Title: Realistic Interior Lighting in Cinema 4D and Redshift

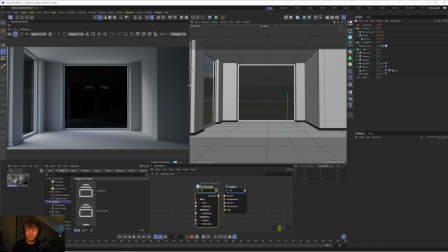247s
interiors as well as some other render engines. In particular, Corona is an amazing render engine.
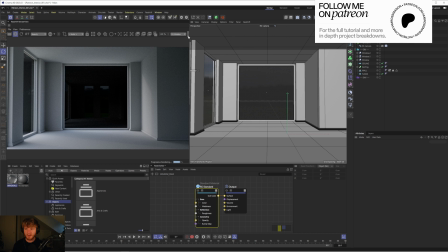253s
Just seems to like give you beautiful lighting straight out the gate. In Redshift, we have to work a little bit harder.
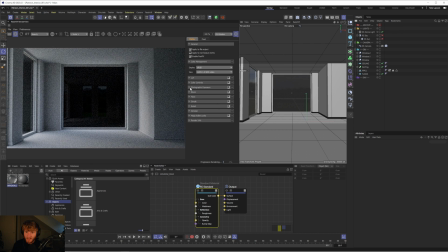258s
And I like to do that through the Redshift post effects. So I'm just going to, first of all, enable photographic exposure. You can see straight away that's going to lift the levels of our scene and it's going to lift those shadows.
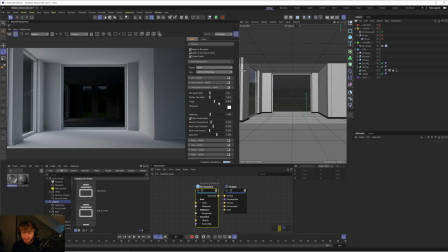273s
It doesn't look as dirty. And we can increase this even more by dropping the f-stop to like 6.4, for example.
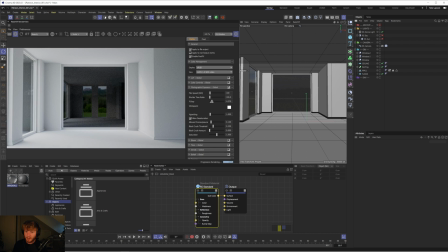280s
And obviously, you can go as low as you want with this.
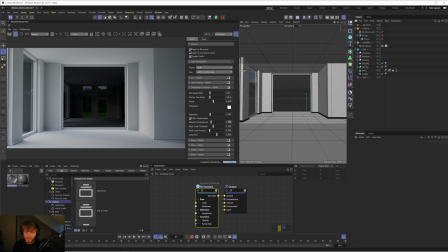283s
I'm going to go for 6.4. And let's increase the allowed overexposure to like 0.4, something like that.
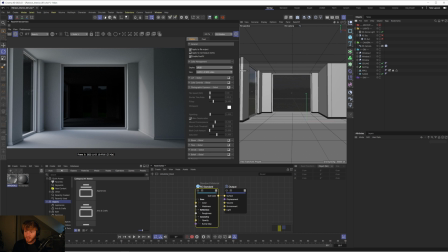290s
And straight away, that's just going to help to lift the room a little bit.
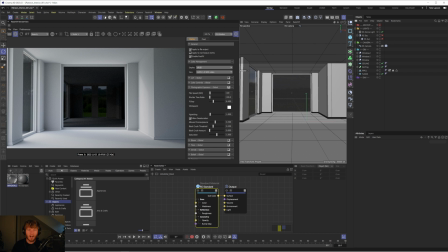294s
And we'll come back to this later on in the scene, depending on like how the lighting changes or how the textures look, but this straight away is just going to help to lift it.
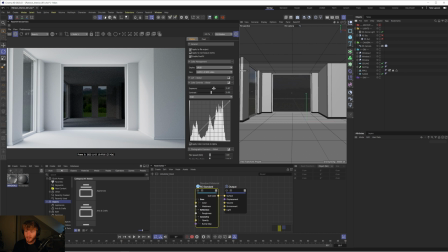302s
The other thing you can do is you can go to color controls and boost the exposure. And again, that's just going to really help to lift this scene. Maybe we'll go to like 0.5, and now we may have to just drop or increase the f-stop slightly and maybe
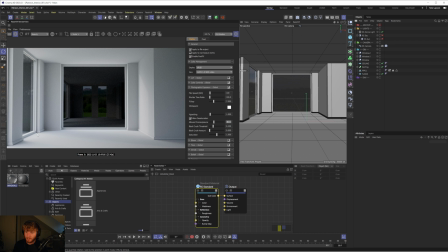317s
drop the allowed overexposure just because there's some kind of hot areas here where the lighting's coming in. And straight away, we already have quite nice soft lighting just with this HDR. And like I said, this is from HDRI Haven, which I think is now called Poly Haven, and it's all free, so you can download those.
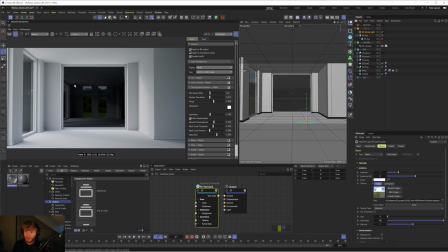334s
And you can already see how building out more of the scene is helping, because we're getting some of those reflections from this glass coming through where we can kind of see the windows behind the camera. So it's like I said at the beginning, it's important to sometimes build out like an entire scene as opposed to just what you're seeing in your main camera.
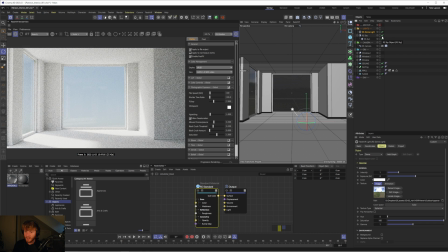352s
Okay, cool. I'm going to enable the sun and sky, and maybe now this is going to make it super overexposed, but actually it doesn't look too bad.
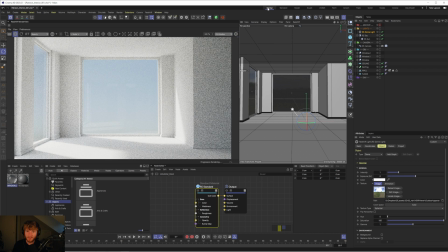358s
And now it actually looks like a nice, well-lit room. So I can disable this. I'm going to go back to my startup layout just to keep everything how I like it.
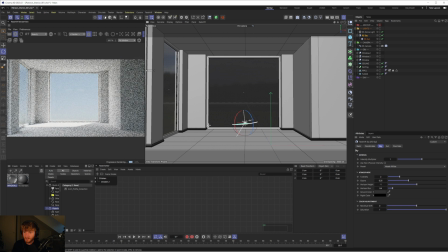366s
And let's play with this sky and sun. So what lighting can we get just by kind of rotating it around different angles? We want something which is going to highlight our objects well. And obviously we're going to have to bring some in to like really get a look at what is best.
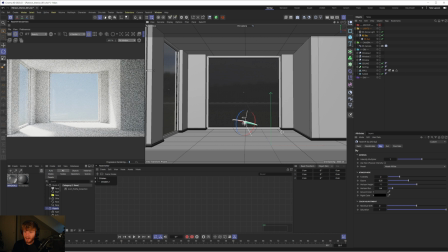384s
And sometimes you do kind of have to modify it to get more interesting lighting.
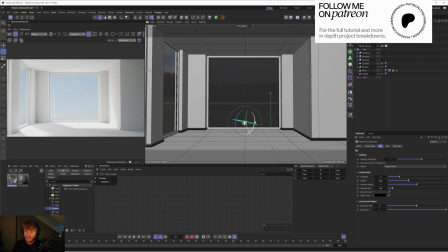389s
So maybe I'll have to like move some windows around. But I think this looks pretty good.
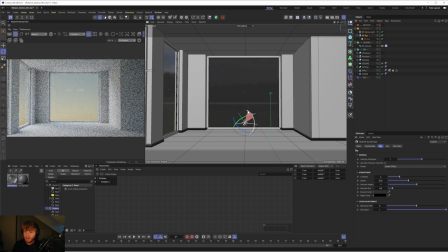393s
Maybe we could make these shadows a little bit longer like this. You could even go for like this quite sunset-y feel, which is quite nice.
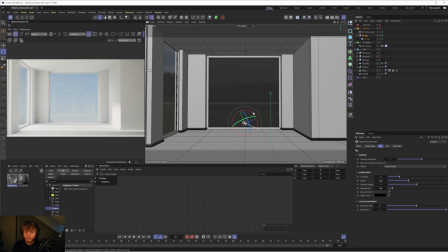And there's a few settings as well that we can play with in the Redshift sun and sky. I quite like this where we see a little bit of the sunlight come through in the foreground just in this section here,
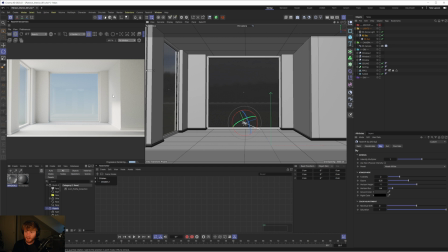420s
but it's also helping to illuminate this wall on the right hand side. And this feels quite nice. So yes, like I said, there's a few settings we can play with, not many. But one thing I do like to do is I like to sometimes add a tiny bit of warmth in the sun. So if I was to increase this slider to the right, you'll get a much warmer sun.
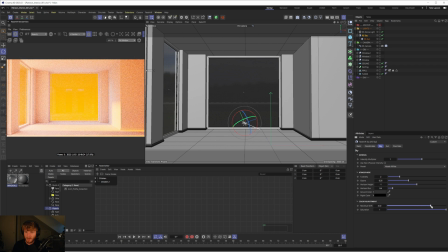438s
You can go super stylized with it, get like a really bright yellow, super red kind of feel. But if you use it quite subtly, so maybe like 0.1, it's just going to help to add a tiny bit of warmth, just make your interior feel a little cozier.
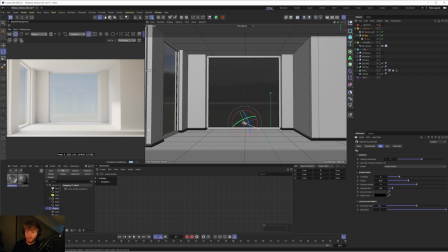454s
You can see a little bit of the warmth in the light of the sun here, which is nice, and also just gives a slight tint to the room. The other thing we could do is we could take some of the saturation out, and that's going to take the saturation out of the sun, but also the sky. Sometimes it's a little bit vibrant, so maybe we could drop this to like 0.7 or something. That's just going to take a little bit of color out.
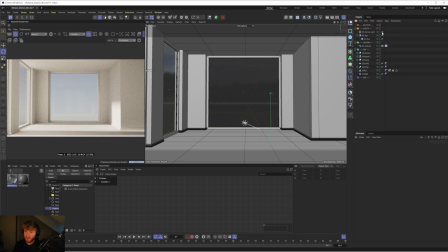474s
And there we go. I think everything else is pretty good. You can see without that dome light, you can see how kind of warm that sun is now. If I was to set it to 0, it would just be a neutral color. So maybe we can kind of strike a balance between the two.
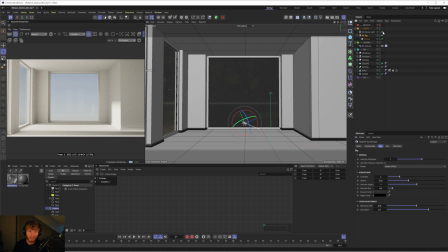489s
So like 0.05, give us a slightly warmer sun. Turn our dome light on, that's going to cool it back off.